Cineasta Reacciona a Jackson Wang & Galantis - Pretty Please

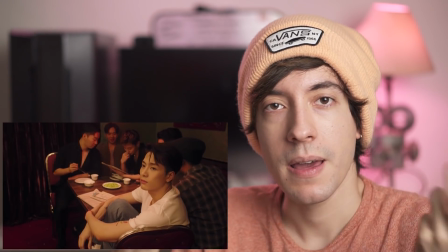Y que vemos que realmente sí tiene los poderes mágicos y el lobo y la cosa.
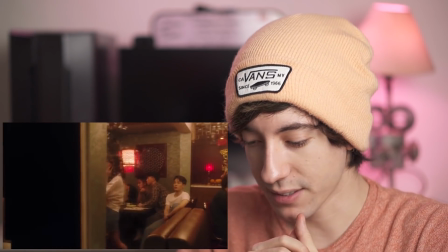Entonces que probablemente sí pasa, ¿no? Pero bueno,
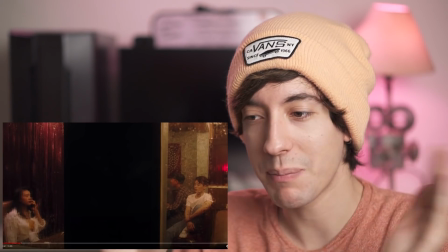algo que está aquí como bastante interesante en cuanto a dirección es que chéquense los elementos y como la composición nos ayuda a contar la historia de manera visual también.
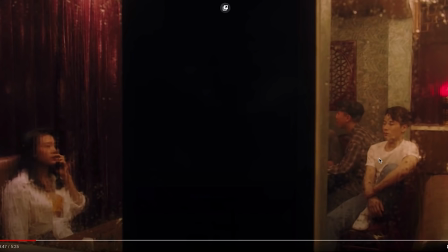Como tenemos al personaje del lado derecho, ¿okay? Que le interesa a la chica del lado izquierdo. Pero tenemos toda esta barrera, toda esta...
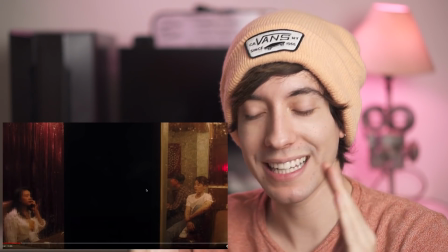Este pilar, esta pared en medio de los dos, ¿sí? Tenemos toda esta distancia en medio de los dos y la representamos visualmente.
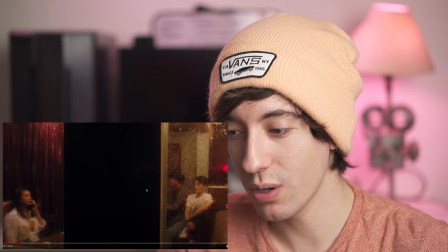Y siento que, puff, muy gran y buen detalle, amigos.
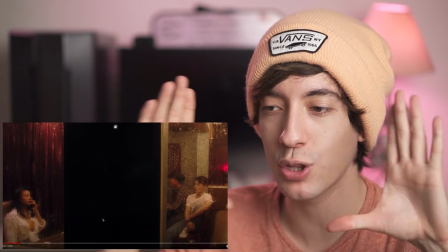Esto en cuanto a dirección, o sea, cómo hacer este tipo de emplazamiento y poner la cámara justo ahí, ¿ok?
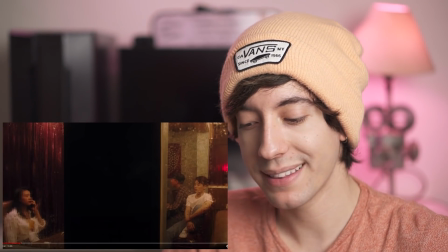Que también, obviamente, en la parte de dirección de fotografía,
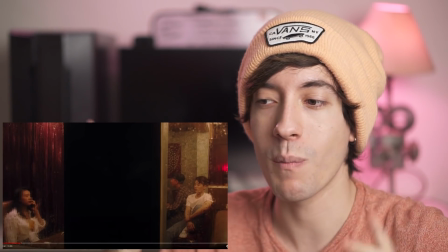el director de fotografía se encarga de que lo más estético, lo más bonito, la composición, etc. posible, ¿no?
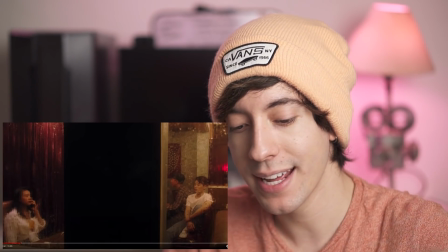En cuanto a iluminación, en cuanto a composición, óptica, bla, bla, bla, ¿okay?
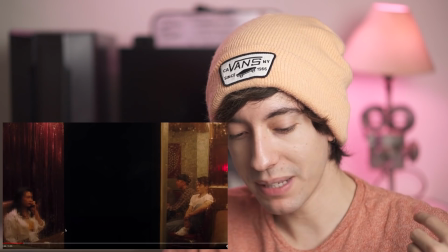Entonces, y vean cómo también tenemos esta parte súper borrosa como con el agua del cristal,
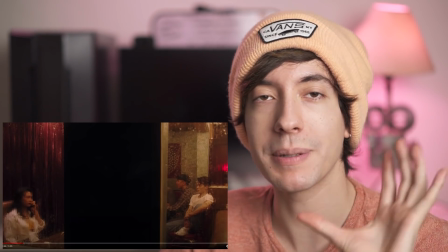porque todavía no presentamos al personaje tanto, o sea, ya presentamos que es una chica y así, pero no la hemos presentado,
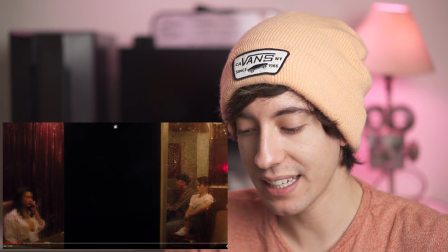todavía está un poco borrosa, porque si se fijan acá arriba, todo está súper claro, si se fijan aquí, todo está súper claro, y Jackson Wang está un poquito más claro, pero ella borrosa, ¿no?
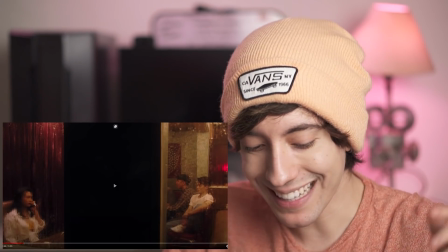Estamos como ocultando al personaje todavía un poquito, eso está bastante interesante, bonito, cool, ¿ok?
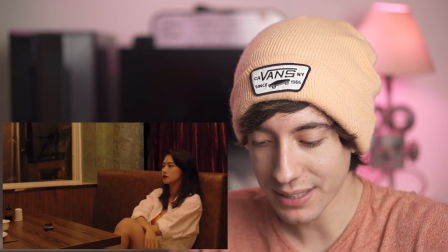Todavía todo es un poquito borroso entre ellos. La vemos ahora sí, la presentamos. La barrera otra vez entre los dos.
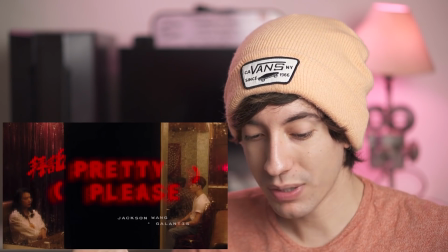¡Pum! Pretty Please, muy bueno el diseño gráfico y empieza chingón, amigos. Buen ritmo.
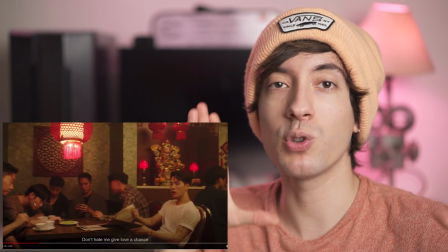Y ya empezamos con una cámara más movida, ¿ok?
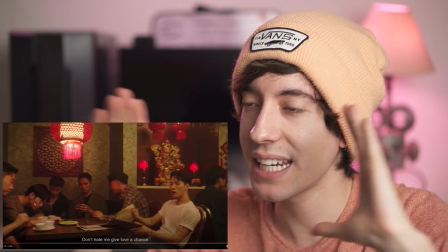Ahora sí empezamos con movimientos de cámara que van como con el ritmo de la canción, una narrativa más rítmica que nos adentramos como a este pequeño como musicalito, ¿no?
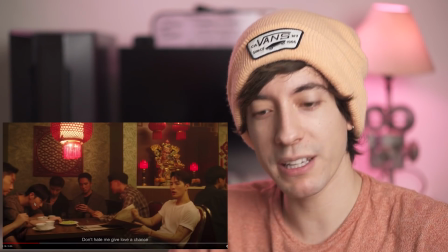Es como, siento que es como un pequeño musical, básicamente.
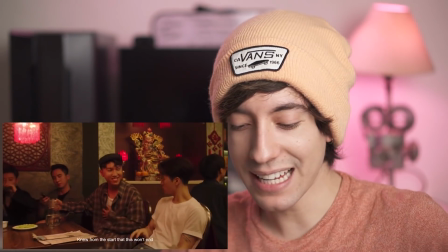Y todos los movimientos, pues, son como muy teatrales, como muy coreografiados de cierta manera.
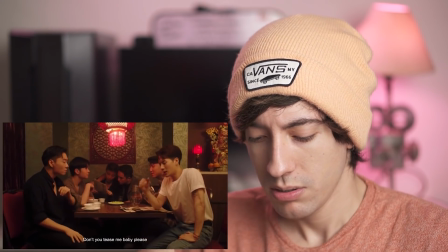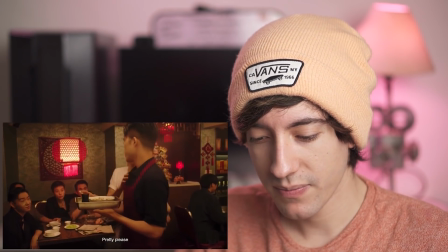Ese movimiento de cámara, muy rico, amigos, ¿verdad? Pero chéquense cómo todo está, es como con coreografía.
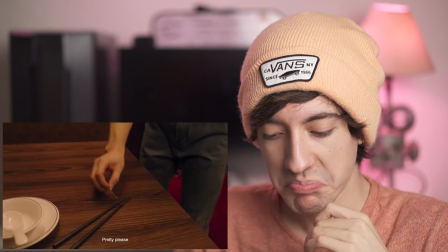Súper musical la cosa, a mí me gusta, amigos, la verdad. Me gustó bastante. Le dejó el lobito, amigos.
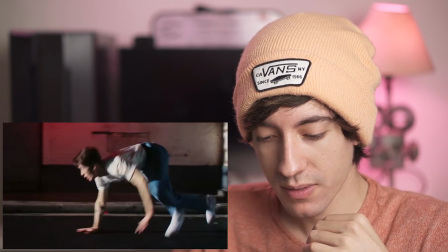¡Wow! ¡Pum! ¡Lobo!
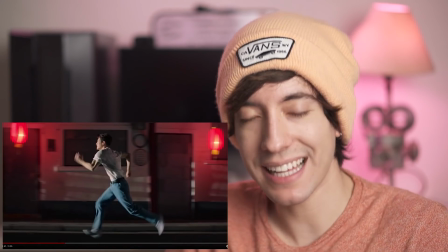La dirección de fotografía por aquí, por ejemplo, aquí está como muy interesante, aunque es una luz frontal la que le está dando directamente desde la izquierda.
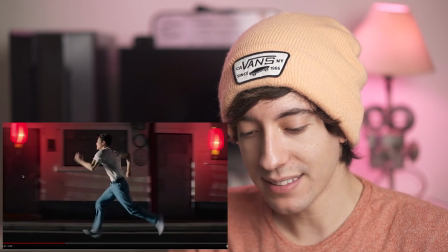Como estos elementos y estos highlights rojos que tenemos en el fondo, junto a toda la parte de sombra que tenemos de, o sea, de la parte de atrás de Jackson Wang,
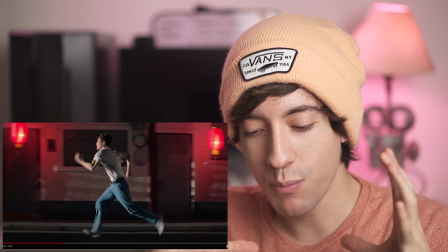crea como un contraste muy lindo, la verdad, o sea, de cierta manera.
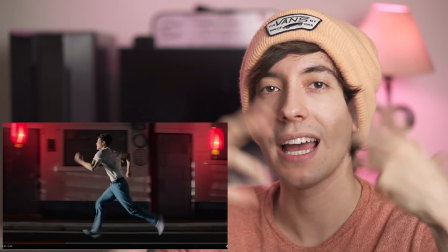Y también está corriendo hacia la luz, o sea, como que está corriendo hacia el destello que es esta chica, entonces como que siento que está bastante bien justificado.
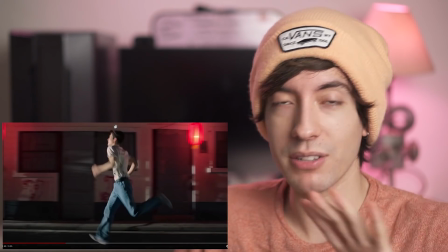A mí me gusta, no sé qué ustedes piensen, pero hay que darle. Y la cámara super cute también, o sea, cómo se va, vamos haciendo como este traveling, o sea, que vamos siguiendo al personaje junto a la cámara.
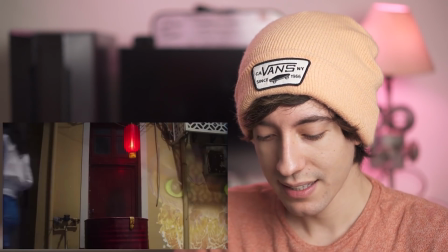Está bastante cool, me gusta. Como estos pequeños tintes de comedia, les digo, me gusta.
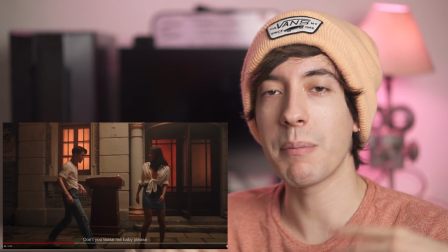Me gusta mucho cómo van pasando los lobos, o sea, cómo van siguiendo la manada junto a Jackson Wang a través como de las ventanas, ¿no?
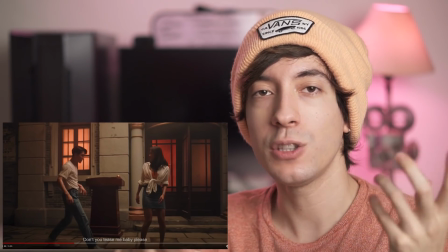A través de todo el video. Y los colores de calidez, o sea, si al inicio hablamos como de esta onda de las manadas de los lobos y cómo van haciendo sus caminos y todo, o sea,
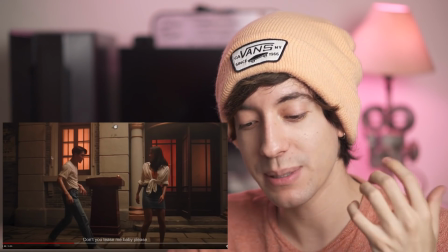me gusta que las ventanas estén marcadas como en un color un poco más cálido,
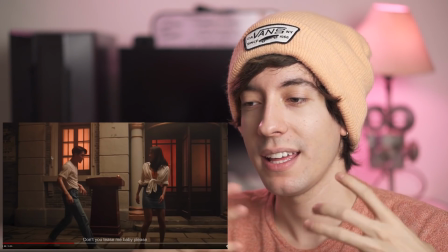como para emanar tal vez esta madre como de cercanía, como de conjunto,
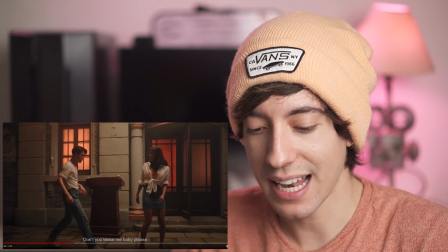como de calidez, o sea, entre la manada, entre los lobos o toda esta cuestión, ¿no?
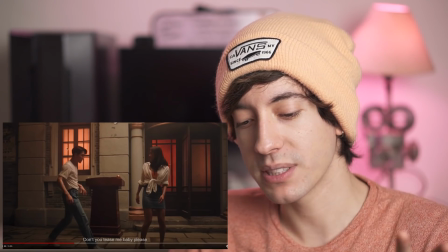Si fuera como azul o verde, tal vez sería como un poco diferente de la cuestión, pero como están pasando las siluetas de lobos a través de como colores cálidos, siento que puede ir como un poquito más por allá.
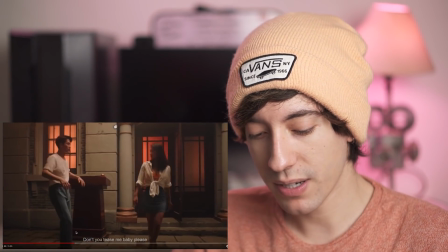Pero bueno, hay que darle.
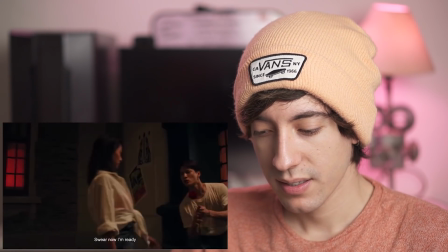¡Pum! El operador de cámara, muy bueno, amigos.
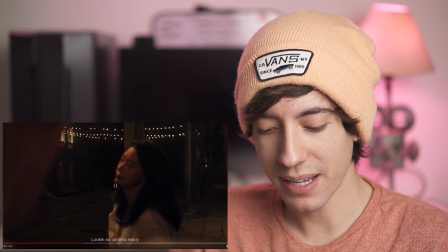El operador de cámara y el foquista. Vean eso, vean eso. ¡Puf! Digo, ahí hay como rampas de velocidad.
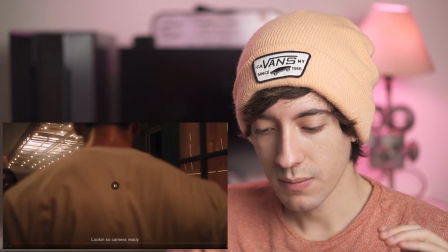¡Pum!